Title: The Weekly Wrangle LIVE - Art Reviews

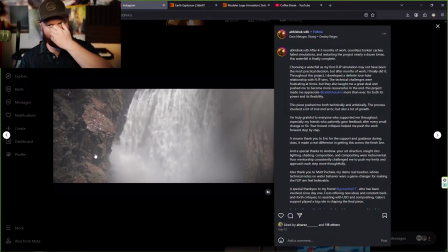247s
We have this rock layer, and then basically the more you can create super up close, medium distance,
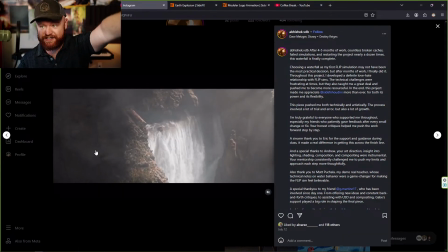255s
medium large distance, and then really large distance away, the more you can get those layers of depth,
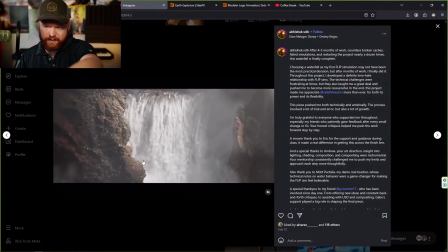262s
the bigger the scene is going to feel. And this is really a great example of that, how we have mist that's right up to the camera,
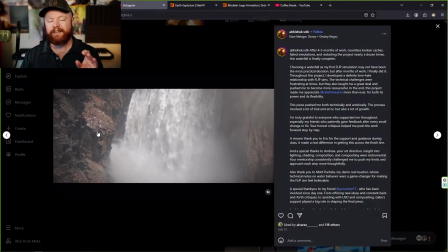269s
the rocks are really close, and then further back we end up hitting the waterfall.
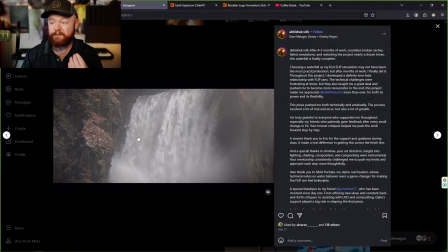273s
So compositionally, this to me feels like the right kind of depth for this shot.
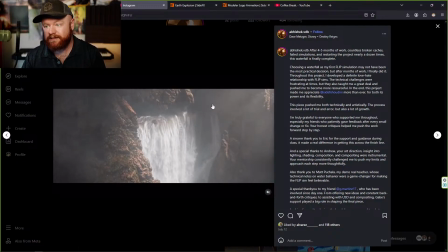280s
We also have God rays, very subtle and artistic, but they are pointing towards the waterfall, so that's a nice touch.
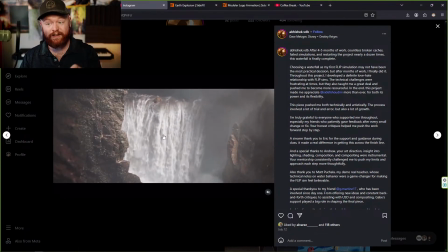287s
I always recommend people go very subtle with the God rays. It usually works better that way.
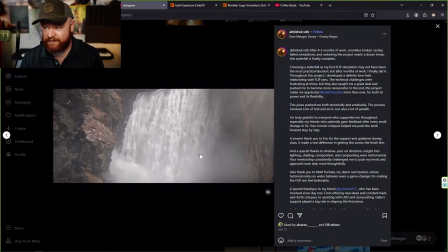294s
And yeah, I mean, just overall, really awesome render.
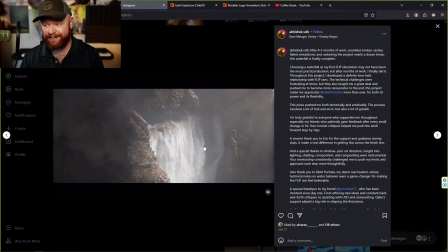298s
This is actually going to be really hard to critique, so I have to really focus in here because
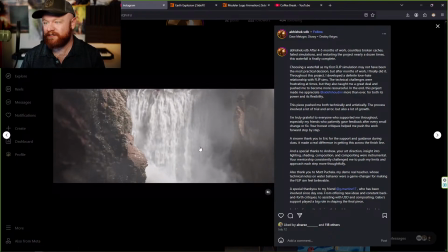304s
I can tell that this is 4 to 5 months of work and it's really fantastic. Also, notice these specular highlights on the rocks.
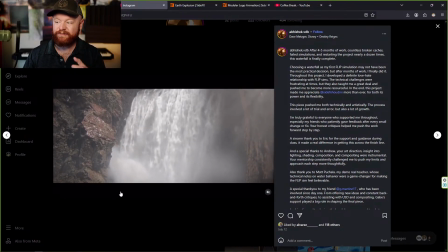312s
It really just makes it feel detailed, kind of like it's almost glistening with misty water, which is really cool.
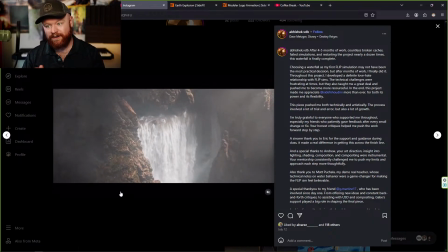322s
And yeah, anyway, it's not just about the waterfall, it's about the whole environment, and we can really see that right here, which I appreciate.
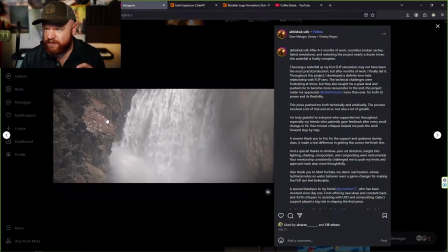332s
So, looking at this waterfall, the transition zones are pretty seamless for the most part.
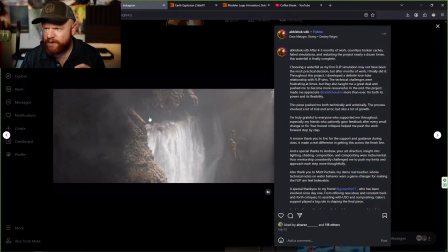341s
If we just look at here, we have our main water flip simulation.
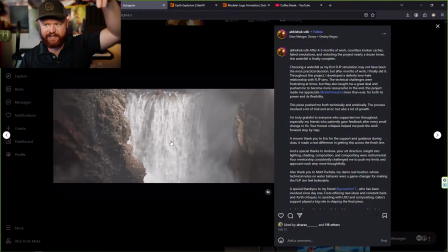346s
We have it then transitioning into the tendrils that almost becomes like a smoke simulation at a certain point.
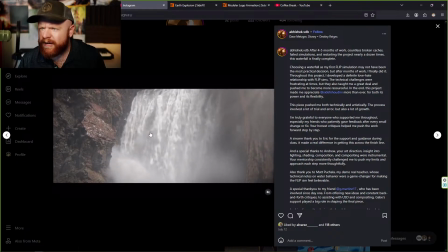355s
It looks like smoke. And then we have a fair amount of, I think, spray potentially in there.
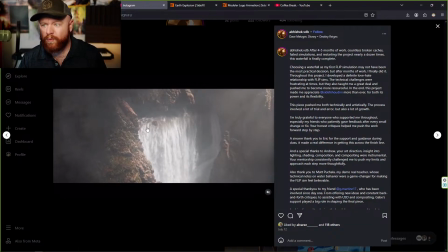364s
But yeah, all in all, the transitions are very smooth. The one thing that I can see, and it's very subtle,
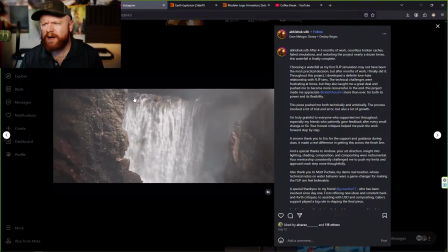372s
is if you look at the top of the water here at the foam right before it falls off the edge,
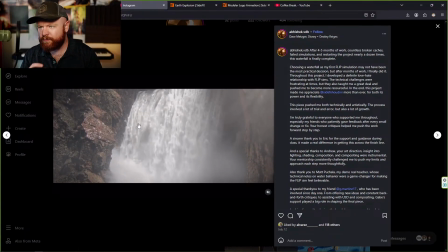378s
that to me does feel a little bit fake, I guess.
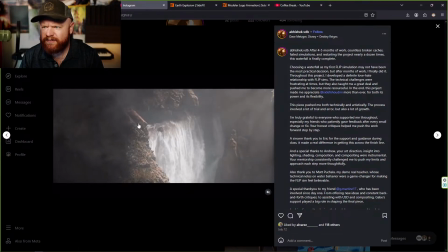384s
A little bit less realistic. Now, depending on reference, that could be very realistic.
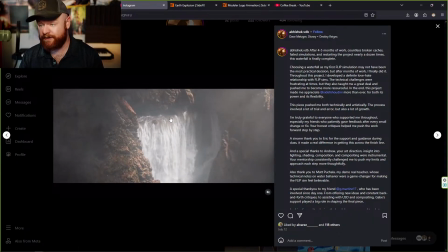389s
And it doesn't look bad at all, so let me make that clear.
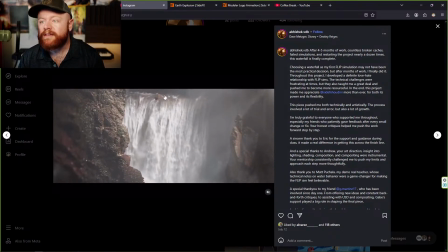392s
But these little white water streaks, it just,
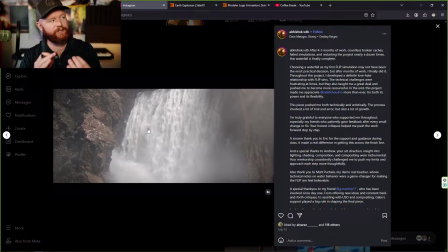398s
I guess it might feel a little bit too clean, like the lines are a little bit too crisp in CGI for like the borders of where that foam is.
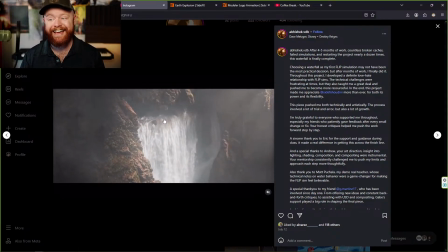408s
It's not bad, and I just want to reiterate that this is, I really have to try hard to critique this one.
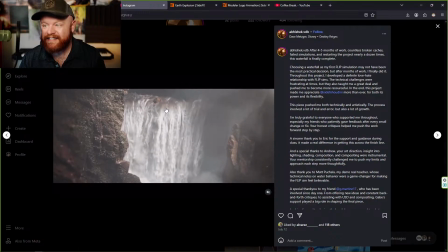416s
But yeah, that's probably one of the main things I could see right off the bat here.
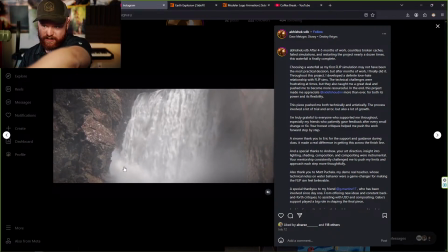422s
The other thing is that in the foreground, if we take a look at the mist, like down here,
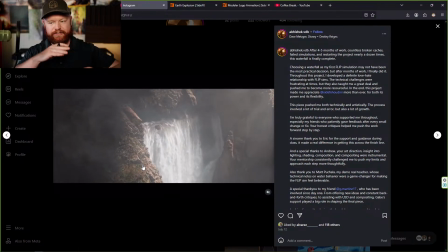427s
just for a brief second, it looks like I'm seeing a turbulent noise tendril kind of,
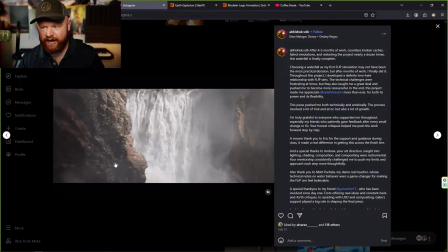433s
you know, lash out for a second or something like that.
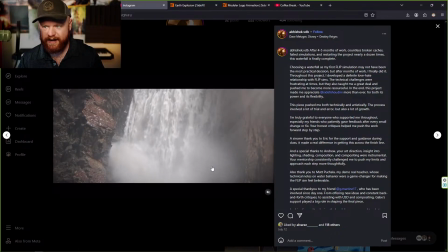437s
Again, really picky and not something that is a big deal of any kind.
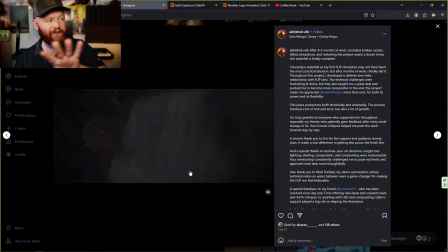445s
But, I don't know, perhaps a little bit more detail in that foreground mist. Maybe that could be an area.
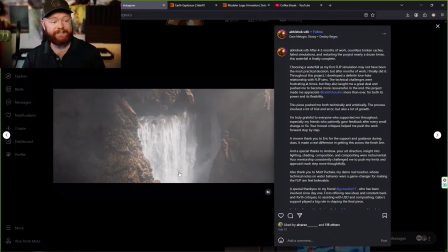452s
Overall, gotta say, this is one of the most polished sims I've seen,
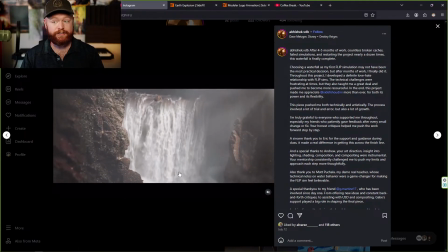457s
especially probably the most polished sim for someone's first flip project.
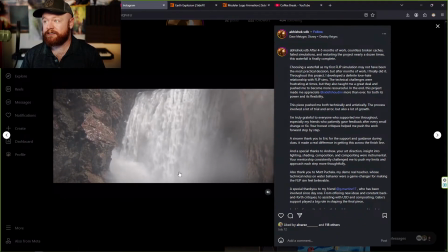463s
So, you know, congratulations on this one. This is, the name's right here actually.
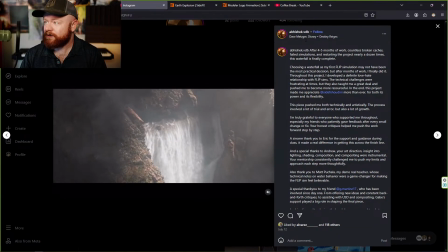469s
This is Dave Metzger from Disney. So yeah, there you go.
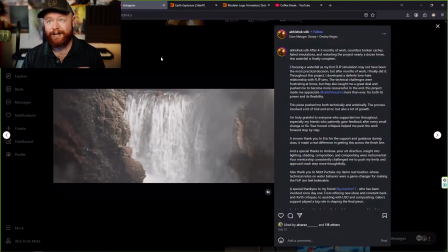476s
Great job, Dave, if you're watching. This is fantastic.
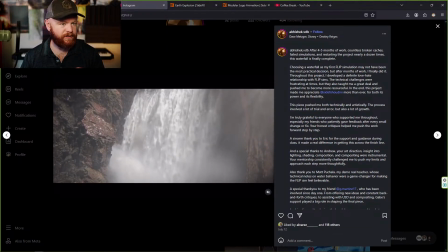484s
Okay, let me double check the chat over here, make sure we're good. Okay, yeah, we're doing good.
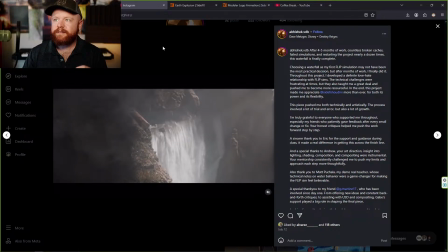491s
All right, so moving on here.